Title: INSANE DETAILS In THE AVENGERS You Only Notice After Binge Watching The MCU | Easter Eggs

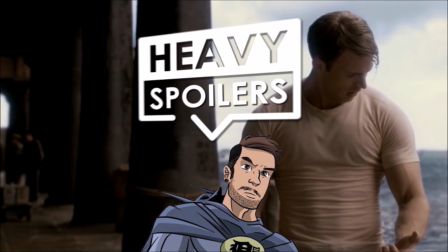0:03 Welcome to the Heavy Spoilers Show. I'm your host Definition, aka your friendly neighborhood spoiler man, and this week we're breaking down the movie that changed everything.
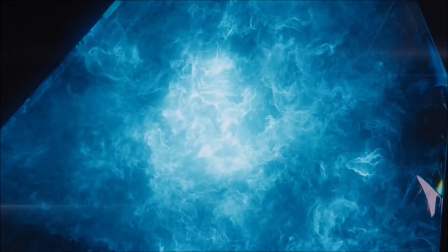0:12 For better or worse, the Avengers kickstarted the shared cinematic universe trend that so many would try to imitate.
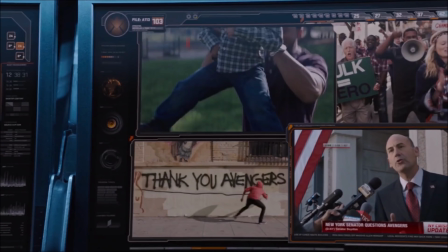0:18 Since its release, it's been picked apart in videos and breakdowns, and there are a ton of those out there.
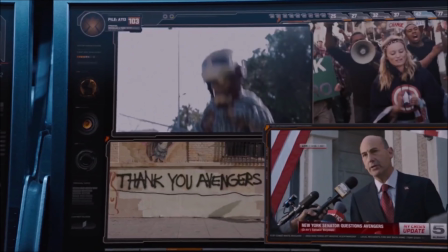0:24 So, instead of focusing on all of the details that you've seen before, I'm going to be going over the ones that people haven't really picked up upon.
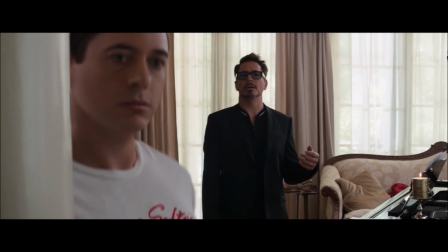0:31 This is purely because, when those videos were created, the films that these Easter eggs pay off in hadn't been made yet.
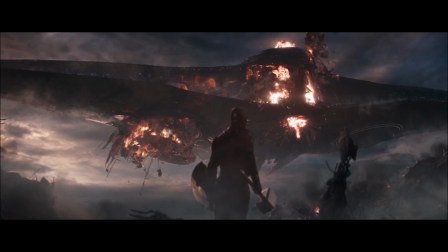0:39 There probably will be a couple of things you've seen before, but hopefully this video is full of brand new information.
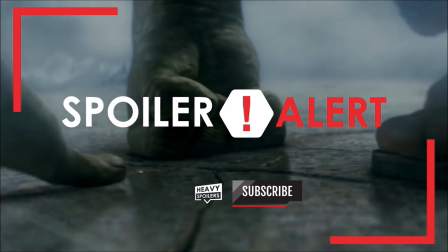0:45 Obviously, there will be heavy spoilers here, so if you haven't had a chance to check out the film yet, then what the hell?
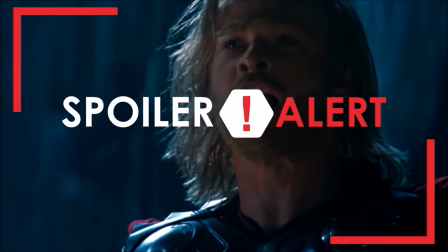0:51 Yeah, I don't need to give a spoiler warning, but just in case, this is your last chance to check out.
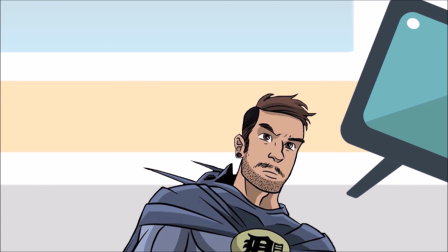0:56 Without the way, thank you for clicking this. Now let's get into our breakdown of the Avengers.
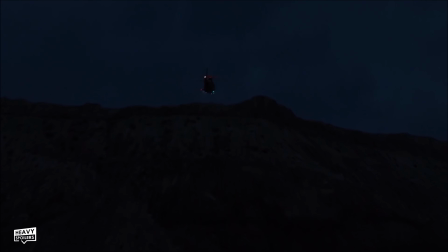1:02 The Avengers begins at a remote shield base that is centered around studying the Tesseract.
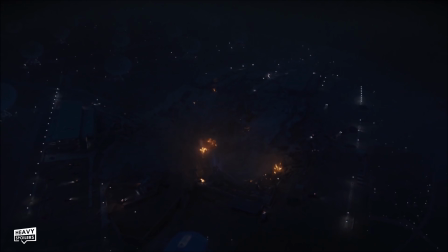1:08 Though the location is destroyed during the introduction, it actually makes another appearance in the MCU during the prequel story Captain Marvel.
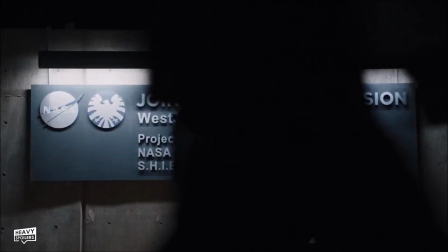1:16 In the introduction, they walk past the sign for the area, and if you pause it, you can see the words Project Pegasus.
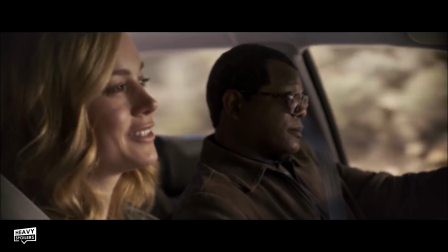1:22 This was of course laced throughout Captain Marvel, and Nick Fury and Carol both travelled there to learn about her past.
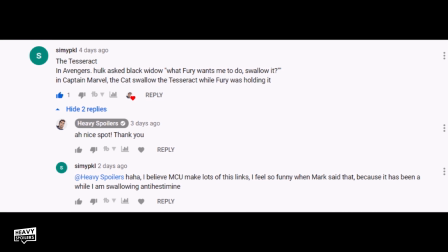1:28 This isn't the only link to Captain Marvel either, and on one of my previous videos,
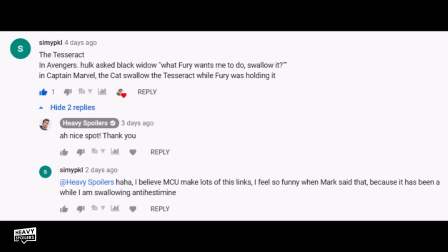1:32 YouTube user Simpical4 pointed out that in the film at one point when discussing the Tesseract, Bruce says to Black Widow,
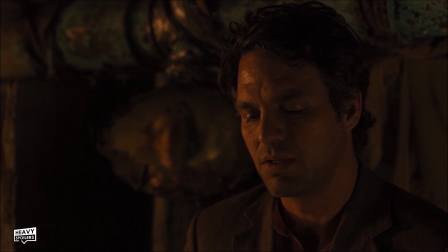1:39 "What does Fury want me to do? Swallow it?"
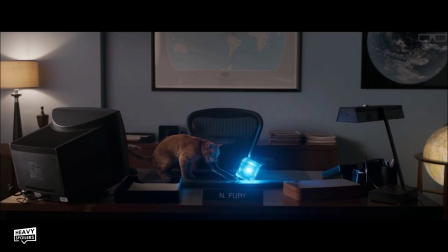1:42 In Captain Marvel, Goose the Cat swallows the Tesseract and contains it from the finale of the film all the way until the last post-credit scene.
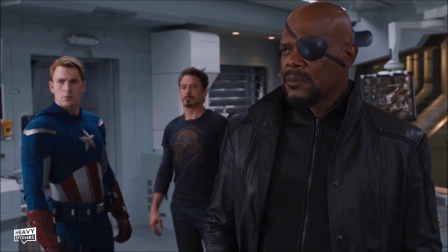1:49 This isn't the only thing that Bruce talks about putting in his mouth during the film, and whilst this is probably the worst link I've ever done,
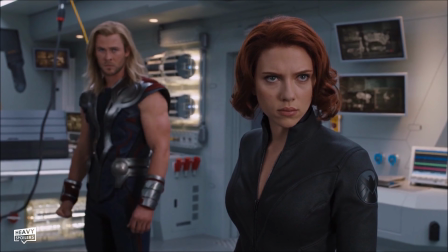1:56 there's also lip service paid to Banner putting a gun in his mouth and the other guy spitting it out.
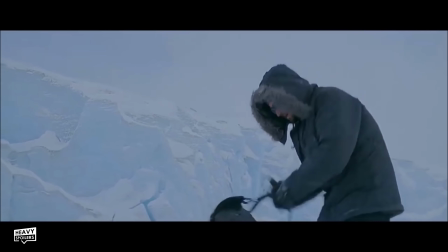2:01 This is actually a reference to a deleted scene from The Incredible Hulk, starring Edward Norton.
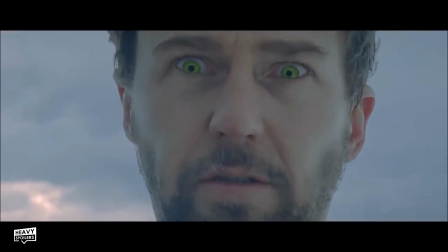2:06 In that, we saw Banner travel into the wilderness to attempt to finish himself and the Hulk for good.
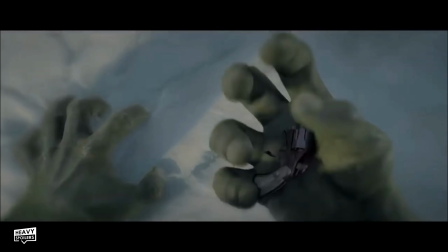2:11 However, upon attempting to do this, the Hulk emerged and stopped him.
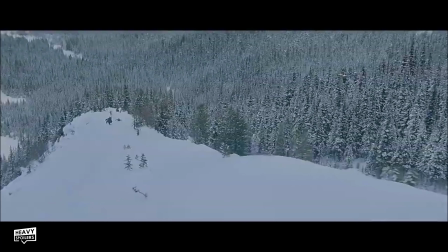2:15 This scene was unfortunately cut for being too dark for audiences, but it's nice that it at least gets a nod here.
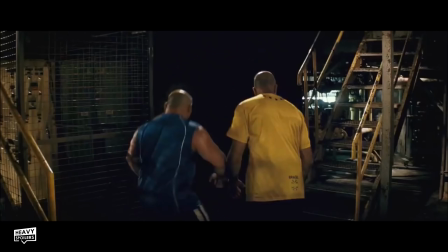2:21 That film ends with Bruce finally gaining control of the Hulk, and when Black Widow meets him for the first time,
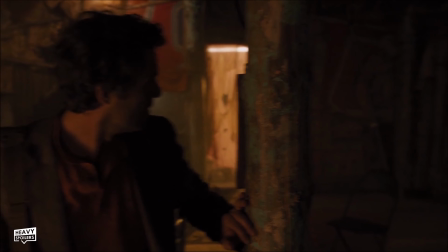2:27 he says that he could unleash the beast should they try to take him forcibly.
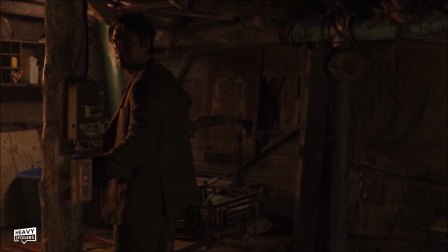2:30 Black Widow says that it's been over a year since an incident and that he won't want to break his streak, to which Bruce replies, "I don't every time get what I want."
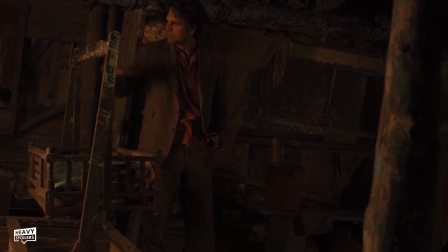2:39 Yeah, that's the line, I don't every time get what I want. It doesn't make sense. Anyway, while saying this, Bruce rocks an empty baby cradle.
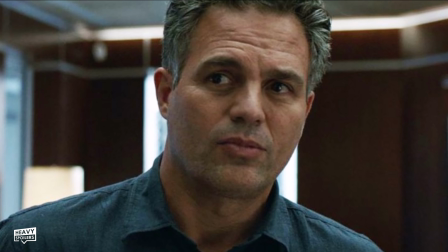2:47 This shows that he wants a child more than anything, but due to his curse, he's gonna be unable to have one.
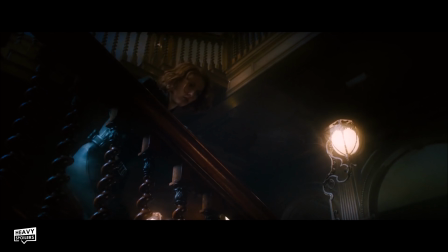2:53 Later in the franchise, we learn that Black Widow was sterilized during her training in the Red Room,
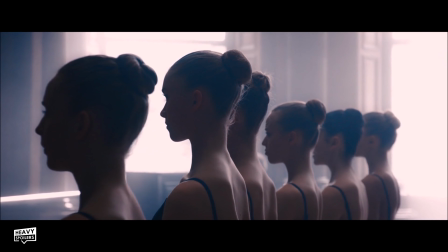2:58 and it feels like this inability to have children and the pain that comes from that ties them together in some ways.
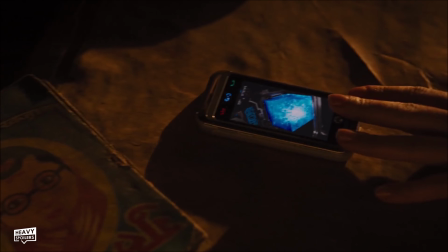3:04 During the scene, Natasha also gives details of the Tesseract to Banner, and in this shot you can see an image of Guru Chela.
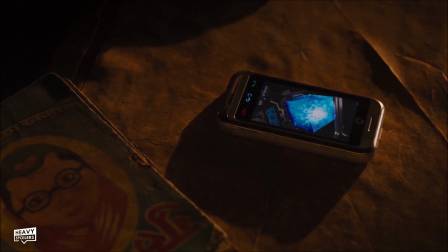3:10 In Hindu culture, this is a man with two faces, much like Banner, who has two identities inside of him.
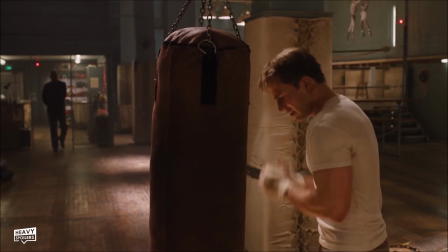3:16 Whereas Widow provides Banner information on the phone, when Fury goes to give the same to Captain America, he does so with a piece of paper.
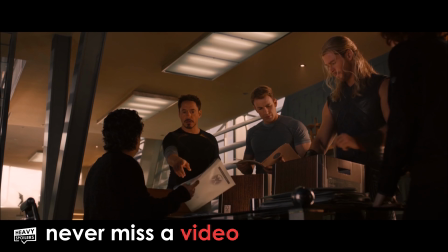3:23 As we discussed in our breakdown of Age of Ultron, Steve gets his mission briefings on paper due to him being out of touch with technology.
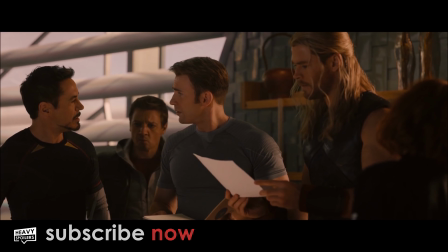3:30 In that film, it was a blessing, as Ultron wiped all digital copies of files, whereas here, it's just a nice character beat that shows he's still a man out of time.
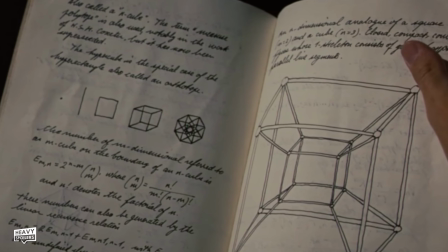3:39 In Iron Man 2, we actually see what could be a drawing of the Tesseract in Howard Stark's notebook.
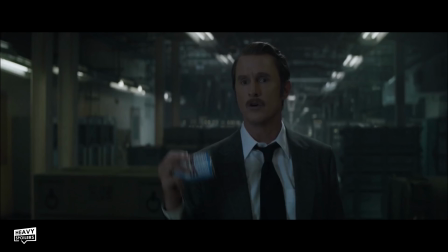3:45 This ties directly to this film, and also Avengers Endgame, in which we learn that Howard was studying it.
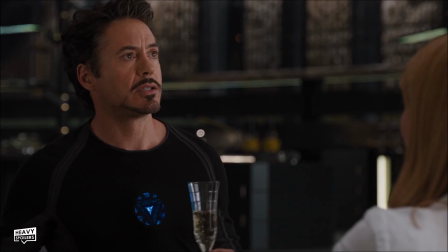3:51 During the scene in which Tony receives his briefing on the cube, Agent Coulson overrides Jarvis's protocols in order to gain access to his private elevator.
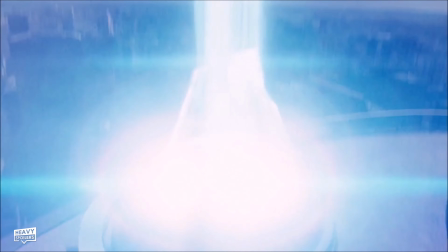3:59 Stark says security breach, and this breach would later enable Dr. Selvig to get onto the roof of the building in order to open the Tesseract portal.
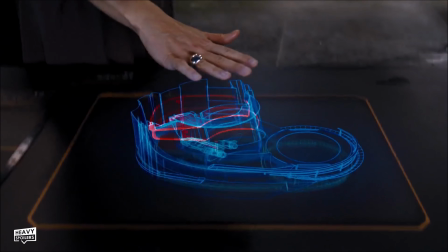4:07 At the same location later in the movie, we see Pepper and Stark looking over holographic plans for the building.